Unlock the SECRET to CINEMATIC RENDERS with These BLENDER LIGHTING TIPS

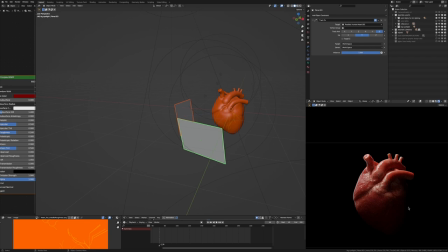(8:08)
So I would always lean towards more darker lighting, so you don't have to texture everything to perfection. And so there are those shadows and those hot spots that really draw the viewer's eye in.
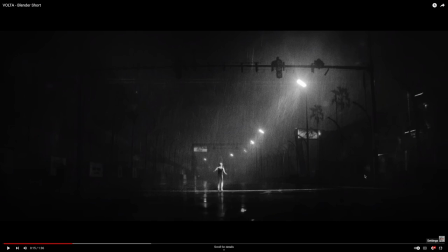(8:19)
I mean, look at some of William Landgren's projects as an example. You have this darkness with these nice reflections that the texture doesn't have to be that incredible because we don't see it. And then we have this hot spot in the middle here that's really drawing our eye in to the subject of the image.
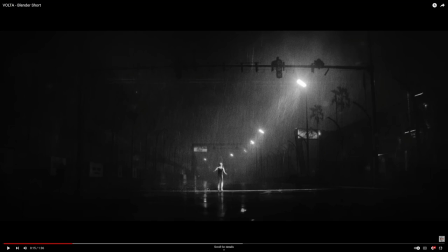(8:35)
So we have this darkness and we can't really tell what's going on here, but we can tell what's going on in the middle here where we want to look.
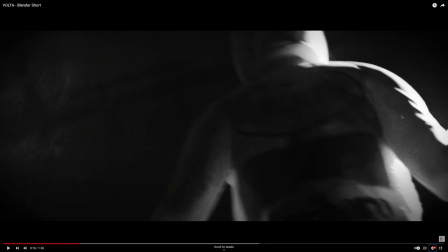(8:42)
And in this shot as well, I mean, it's so bright here that we're losing detail, but it looks so cool and cinematic because it's drawing our eyes in, and there's so much contrast between this point here and this point over here where it gets its blackest.
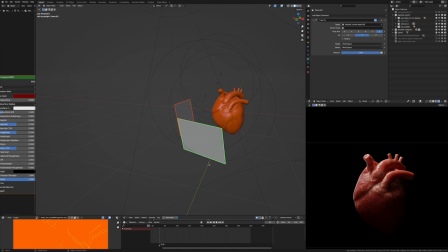(8:56)
But don't worry if your lighting doesn't look like William Landgren's in a couple of days. Lighting is just another skill in Blender, and it takes time, practice, and effort to get good at it. And as you start learning it more and more, it'll just become second nature. You'll know exactly what kind of light and what color it is and how much power you'll need to make your scene look better.
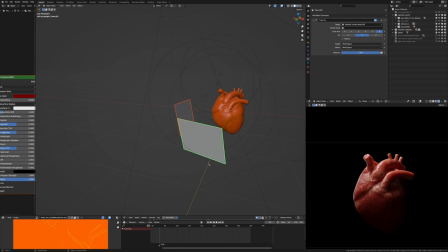(9:15)
So just keep practicing with it. Hey, thanks for watching, guys. And if you've watched this far into the video, you deserve to know I'm working on my short film right now. So that's why there's going to be less YouTube videos for a bit. Anyways, make sure you like, subscribe, check out my Gumroad page, and keep going with Blender. You got this.